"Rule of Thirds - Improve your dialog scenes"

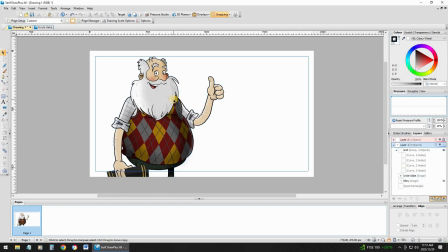(4:01)
So you want the open space to be in front of him, because obviously in a dialogue scene, the character he's going to talk to is going to stand just outside the screen. So you are actually leading the audience to the other character, and it looks like he's facing someone.
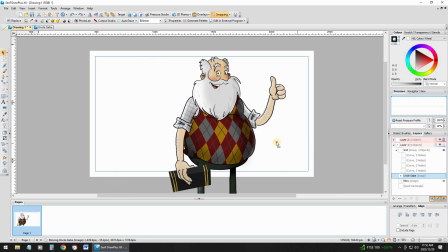(4:20)
But if he is standing in the middle, or if he's standing there, your scene doesn't look balanced. Okay, so now this is where the rule of third comes in for the best placement. So I take my character, and you want to place him on that line there.
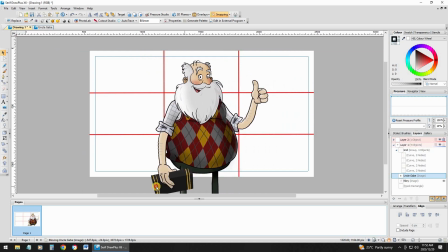(4:40)
So if I drag him,
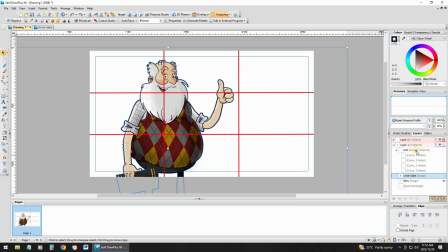(4:44)
I place him on that line, and if I remove the grid, he is perfectly placed, and that is where you want your character to be. Okay, so when we do a dialogue, so let's take him out, and now we've got our second character.
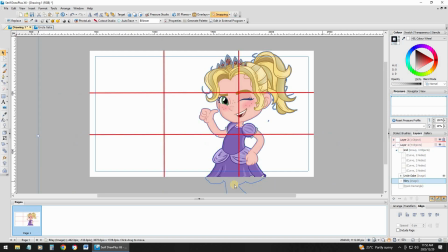(5:02)
Now this character I have already placed on that grid. Okay, so now I've got two cameras. The one camera is facing the old guy, the second camera is facing the second girl, or this young girl, the second character. But if I'm gonna switch between the two, okay,
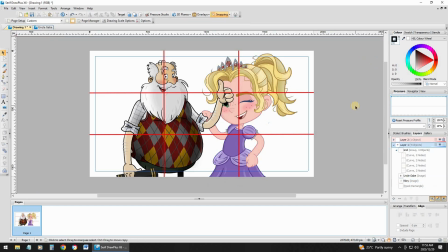(5:27)
let's put the two on top of each other. Okay, so I've got my rule of thirds right. My characters are on that grid lines where they're supposed to be, facing the right direction, but it still doesn't look right. Why? Okay, because the characters aren't the same size. So when you do a dialogue, it is very important to make sure that not only do you place your characters on the correct grid, but you need to make sure your characters is the same size. Otherwise it looks off. It will look, when you switch from camera to camera, the one is close up, the other one's far. So it's gonna be like this the whole time, close far, when you do your dialogue, and that will be very disturbing. So let's just remove the grid.
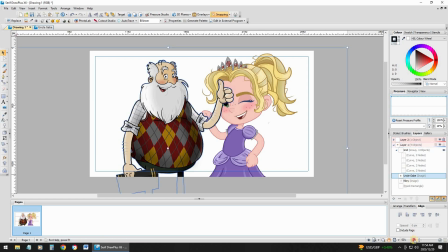(6:16)
So what you want to do is you want to resize
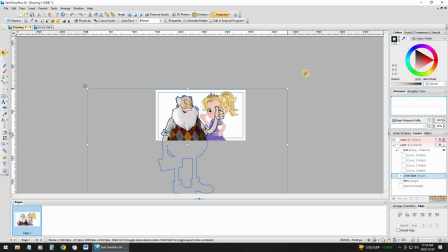(6:21)
the two characters so that they are roughly the same size. I would say roughly like that. Let's make sure he's on his grid there.
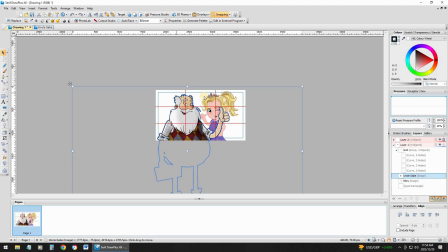(6:35)
You can see the top part of the head is pretty much at the same place.
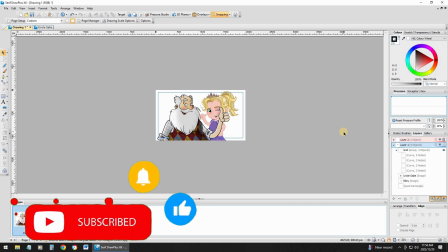(6:43)
Let's remove the grid. Okay, so the two characters now is pretty much the same size, I think.
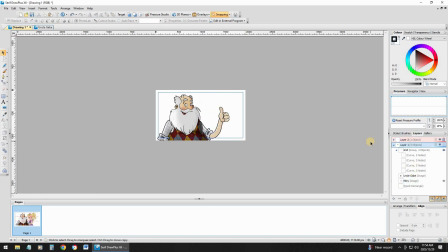(6:52)
So if I'm gonna do a dialogue now, that character is talking to the little girl, and then the camera switch, and the camera is now on the little girl,
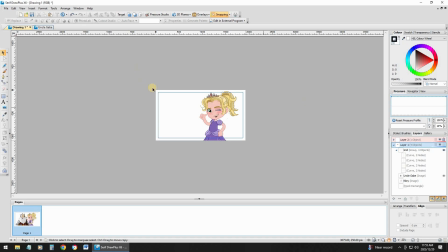(7:05)
and the scene is nicely balanced. Okay, so your characters are on the grid. They are the open space is in front of the character in the direction that they are looking to.
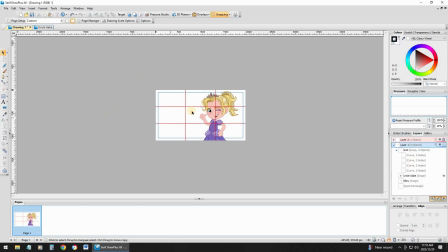(7:21)
Because the character is outside the scene, so your scene is nicely balanced. Okay, so especially when it comes to dialogue, using the rule of thirds is very important, and you'll create a nice balance in your scene when you cut from one camera to the next. But like I've mentioned earlier, you can break this rule. For example, if the character is facing at the front, not the side like this, so the character is facing front,
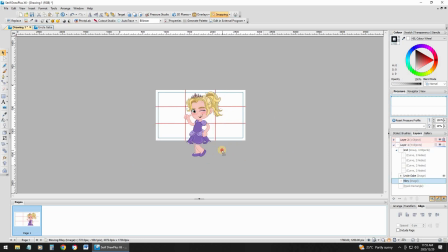(7:55)
then you can move the character, put him in the middle, and he's now facing the camera like I'm doing now. I'm in the middle of the scene or camera, and I'm looking towards the camera.